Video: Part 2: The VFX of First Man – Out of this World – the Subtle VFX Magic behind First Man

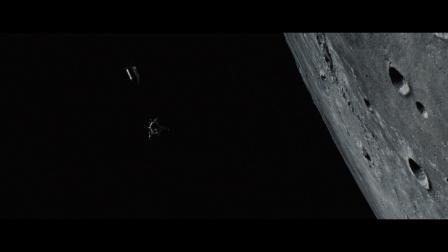[0:08]
Damien, the director, was keen on trying to keep everything matching the way that was shot on film. He didn't want any shots to stand out or any shots to be an obvious visual effect shot. So we came up with various different tools we could use on the footage and
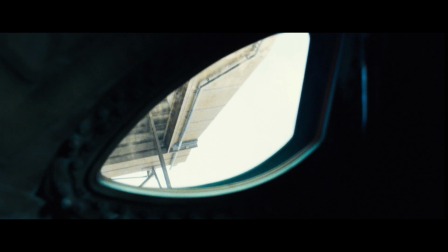[0:24]
on our CG to blend the two together so that they matched seamlessly and didn't stand out.
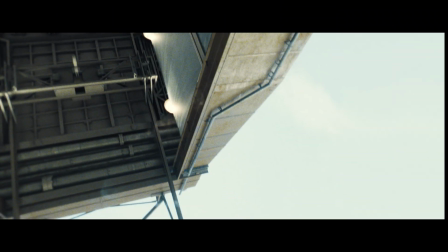[0:32]
For the LED screen itself, it was 180 degrees around the gimbal on the soundstage. And because it's 180 degrees, it's quite a wide field of view. So we ended up rendering a 360-degree image, a spherical image. So it covers the 180 degrees and also allowed the filmmakers on the day to rotate around the image if they needed to, depending on what they were shooting.
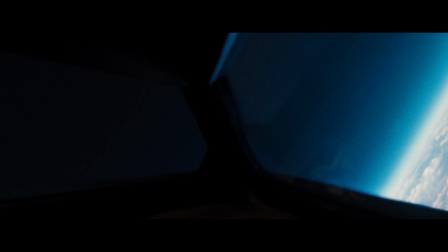[0:55]
We rendered approximately 90 minutes of footage. This included the 360 renders that we did for each of the sequences. We also rendered a front view, side view, left-right and then a rear view for each of them, just in case they wanted to have a slightly higher resolution version for any close-ups that they were shooting.
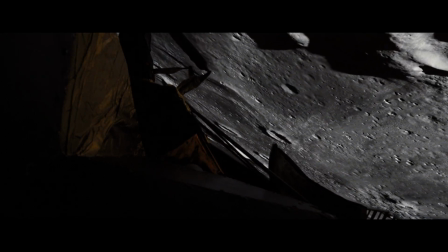[1:12]
For the section where they descend down to the lunar surface, all the interior shots that they shot, it's got our LED content running in the background.
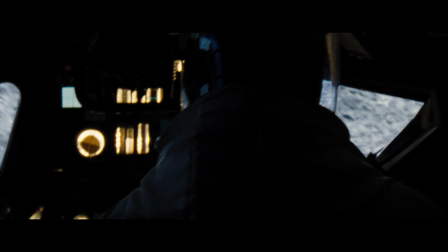[1:21]
This was great because you got the full reflection of the moon in their helmets, passing over them as they move across the surface of the moon which you could get if you shot it green screen but it'd be a lot of extra work and it just wouldn't look wouldn't look as realistic trying to capture everything in camera was it was the main goal of this movie and I think doing it with the LED screens it's the only way to do that for
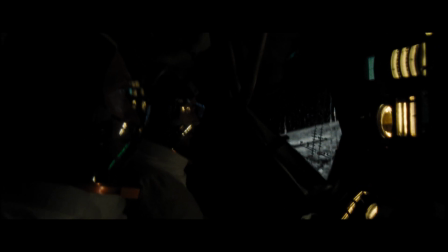[1:43]
the lunar section of the movie towards the end we created three different moons one for the wider views the approach to the moon
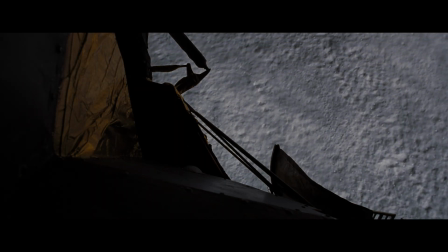[1:51]
and the orbit another one for the descent where we actually go down and land on the moon and then
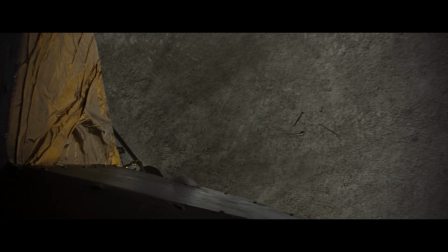[1:56]
another custom one for when we blasted off from the moon back up to the command and service module. Then what Damien wanted to do for when they come out of the landing module for the first time and we see the moon for the first time, that's when we switched to the IMAX footage. So all the footage that was shot on the surface of the moon that was shot on IMAX, everything inside was shot 16 mil.
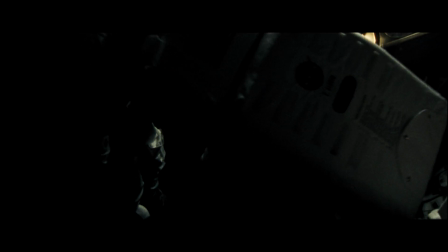[2:21]
So there's a shot we've got just after they touched down, where they open up the door, it was 16mm,
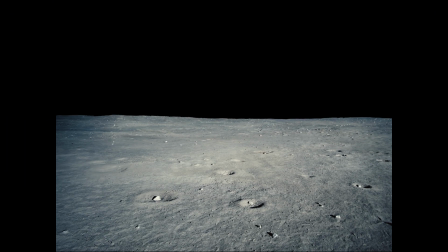[2:26]
and we come out through the door and then we actually expand out top and bottom to the full IMAX,
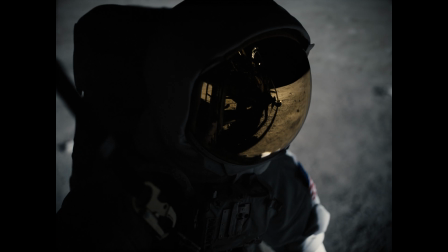[2:32]
which looks quite striking when you see it, you know, you feel the view suddenly gets much wider and it makes the moon feel pretty immense. The moon area that they chose was a quarry area just outside Atlanta.
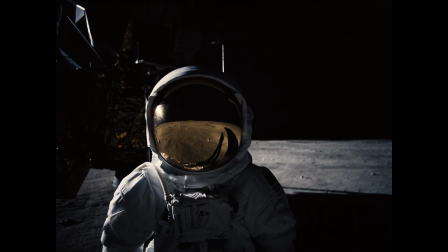[2:44]
They landscaped an area to make it feel like the moon and then they set dressed,
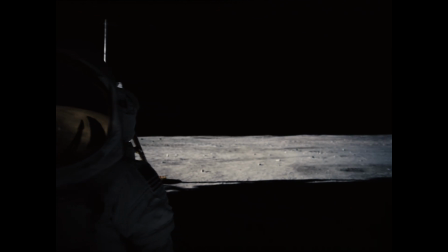[2:48]
placed rocks around the scene and then various craters throughout the environment so they could get most of that in camera which is the main goal.
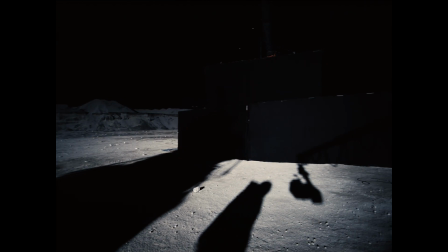[2:55]
Once it had been shot we then had to remove some of the soil mounds to make it feel obviously like the moon just keeps going and going.
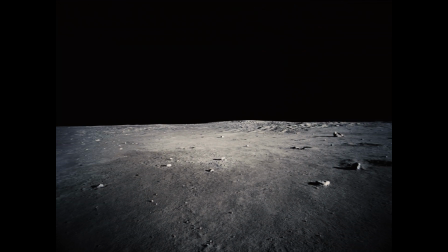[3:03]
We also had to top up some of the lighting because the light was really powerful on the day but it wasn't quite powerful enough
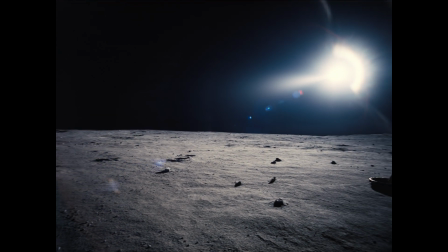[3:10]
that we didn't we couldn't see a visible pool of light so to extend that light round so you never really saw where it began or ended.
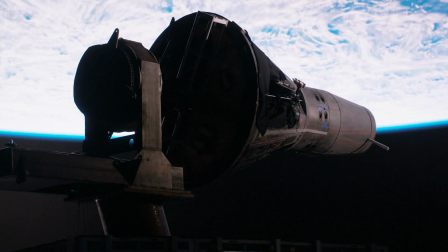[3:20]
The thing that stands out the most for me on First Man was getting the content ready for these LED screens. It was really good to see the shots when they came back as scans, how it all fit together nicely, how nicely all the reflections worked. It just worked in camera, which was the main goal of doing this.